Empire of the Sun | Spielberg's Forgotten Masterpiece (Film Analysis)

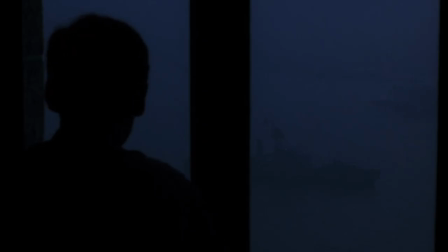There are no shortage of war films that put the innocence of childhood up against the terror of armed conflict,
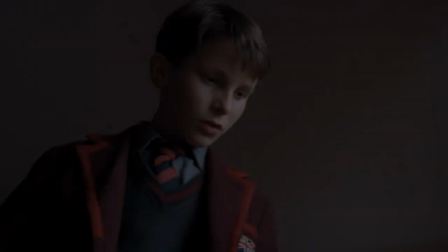but perhaps none is better than Steven Spielberg's Empire of the Sun, which stars a young Christian Bale who was selected out of 4,000 auditions,
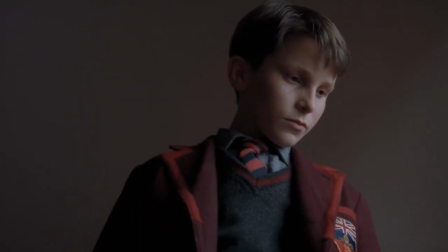a testament to his staggering talent which we've seen innumerable times since Empire of the Sun was released in 1987.
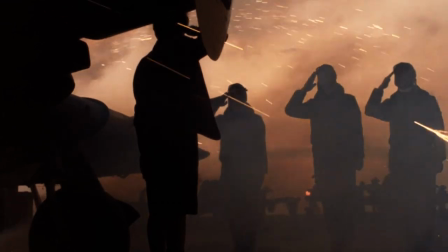This story covers a wide range of fascinating themes, but the one I want to discuss today is the ideal, examples set by others that we wish to replicate.
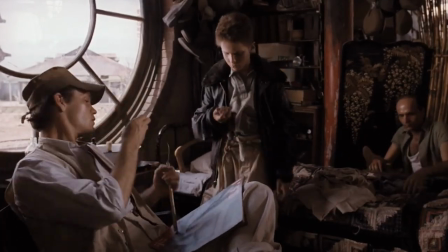Jamie has many different ideals throughout his journey, which ends with the atomic bombing,
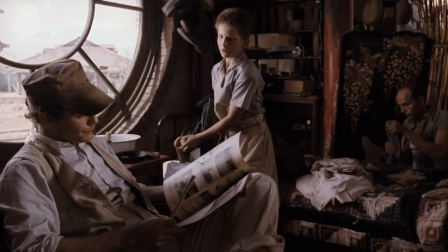and the way he interacts with them is fascinating and can teach us something about the identity transition from childhood to adulthood.
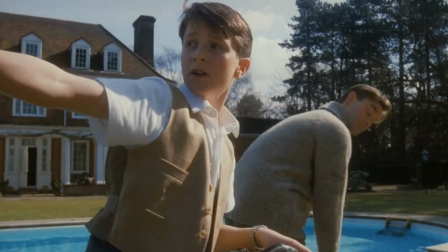Like most other young boys, Jamie's first ideal is his father.
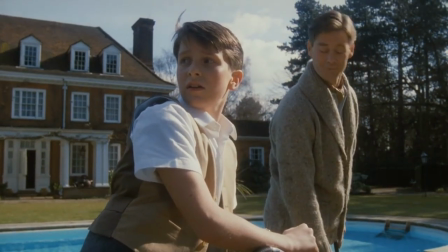His father works at a British settlement in Shanghai, and he's been able to give his wife and son an extremely privileged life.
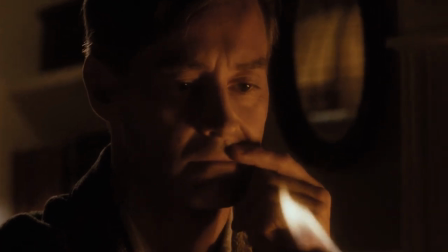We don't get to spend too much time with Jamie's father, but it's clear that he's dedicated to his job, perhaps even too dedicated, and he also cares about his family.
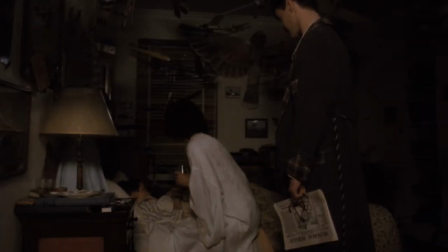The only problem is, Jamie's father is best suited for peacetimes.
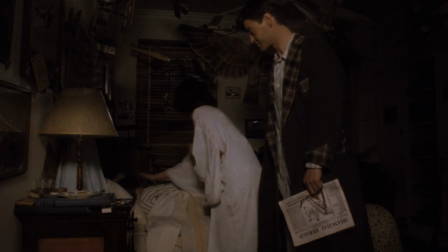He is unable to read the temperature of the room when the Japanese are closing in, which ultimately leads to the separation of his family.
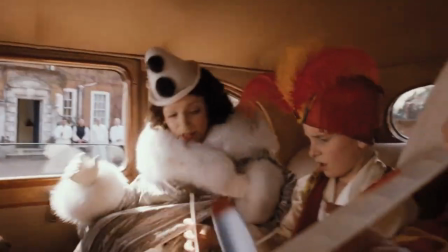The party that he takes his family to is the best example of his uncomfortable relationship with the coming conflict.
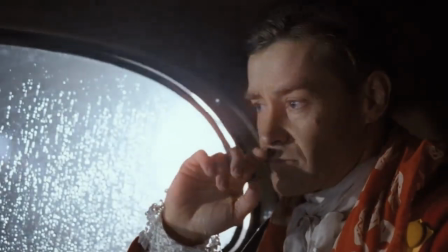He's a sociable man who's intelligent and pleasant to talk with, but he doesn't display the traditional warrior attributes which are valued in times of war,
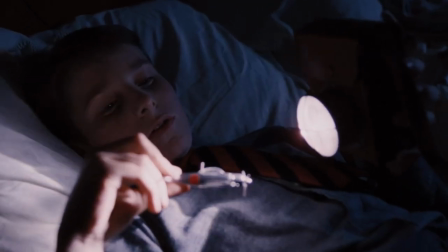and Jamie finds his father's missing traits in the Japanese pilot.
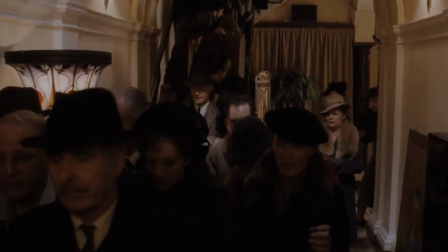What's unique about Jamie and Empire of the Sun in general is its agnostic stance on the war itself.
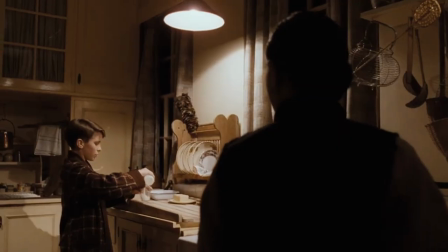Jamie is British, but he's never been to the British mainland. He lives in China, but he doesn't have any close relationships with the people.
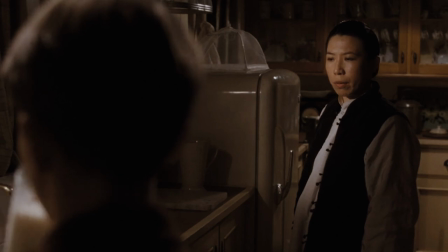The only Chinese people he's around frequently are his house workers who he treats rather poorly.
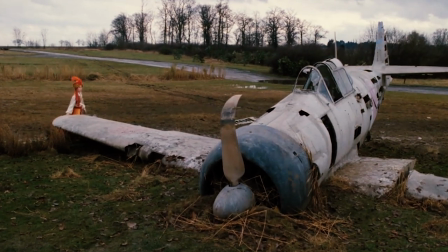Jamie doesn't have a dog in the fight, no pun intended. He loves aviation, so he roots for the pilots he perceives to be the bravest and most competent.
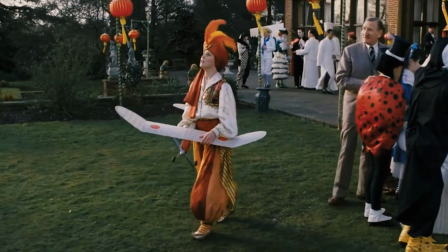At the beginning of the story, the Japanese are his selection, but that changes as the war goes on.
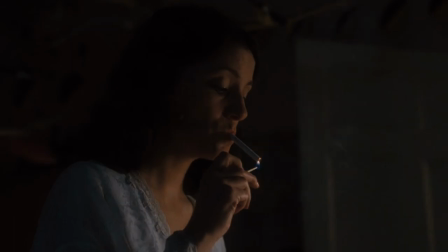And on a side note, I love this shot of Jamie's mom lighting a cigarette as Jamie holds up his plane.
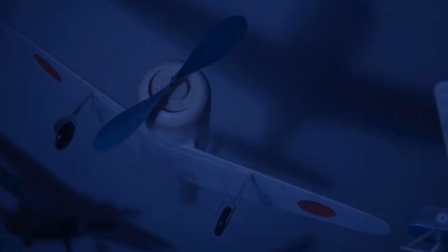It beautifully replicates the nighttime raids during World War II. Once Jamie is separated from his family, a common Spielberg trope,
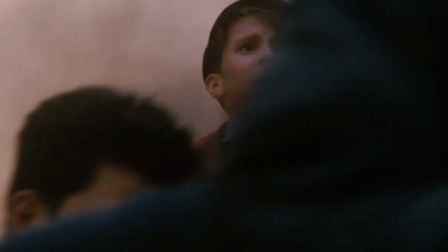He quickly comes to the realization that the boy he's become by mimicking his father is not going to help him survive.
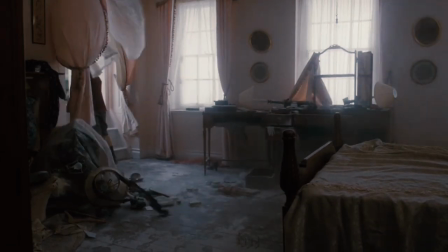He returns home and tries to resume life, but everything has changed.
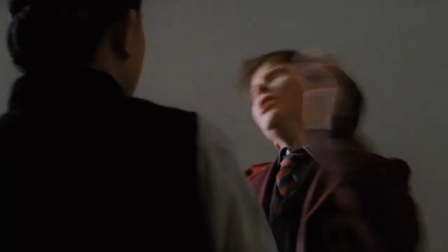The past has been wiped away, and the shield around him provided by his father's status can no longer protect him.
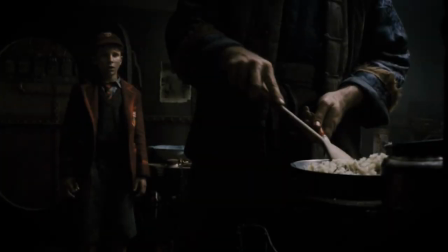It's at this point that Jamie's second and most important ideal enters the picture in the form of Basie. His introduction spells out what the nature of the relationship will be. Basie's face, his identity, is hidden, and focus is instead put on the food he is cooking, the commodity he can offer, the path to survival.
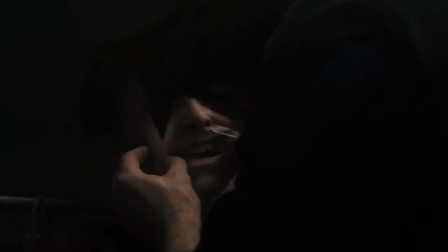Basie treats Jamie okay at first as he searches him for value, and then he gives him a new name for a new life, Jim.
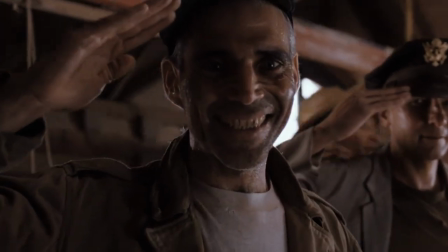This new name is what others will call the pragmatic Jamie,
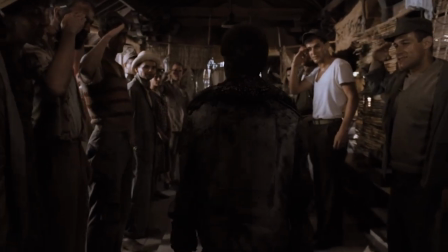the Jamie who will divorce himself from the values taught by his father and accept the values instilled by Basie.
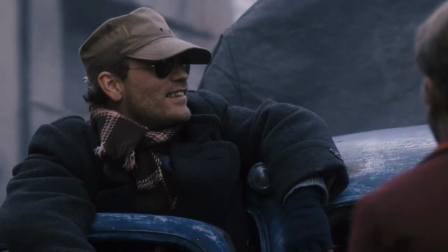Now Basie is unable to sell his new friend Jim and is about to abandon him, but Jim talks him into exploring the luxurious neighborhood he used to live in. The adventure fails horribly and lands both of them in a prison camp. It's in this first prison camp that Jim learns what it takes to survive from Basie.
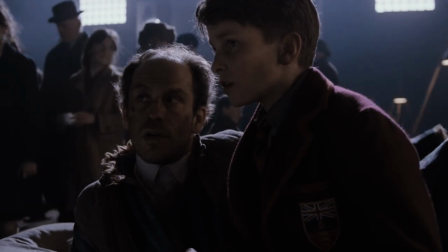He learns about only drinking boiled water and bowing to the guards, but there are some more brutal lessons that Jim's past identity struggles to swallow.
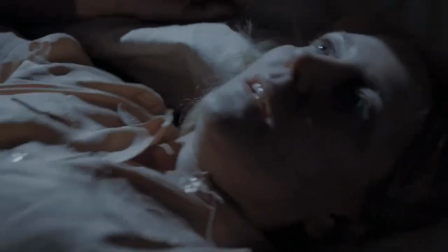Basie commands Jim to take the potato from a lady who died, and he also tries to strip the shoes off of her.
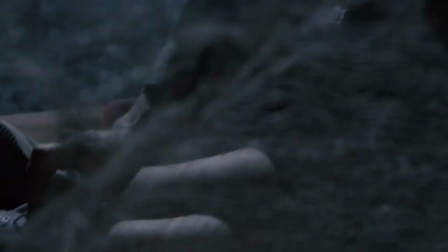And the looting is introduced by showing the shadow of Basie. What he's doing may be necessary for survival, but there is a cost to it.
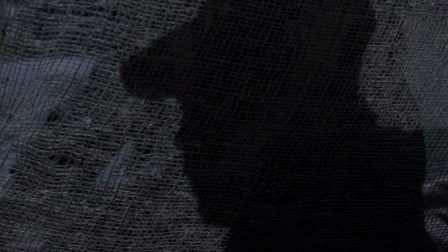The soul is darkened. The identity of others, and yourself, is washed away by necessity and desperation. You're just an animal fighting to live another day.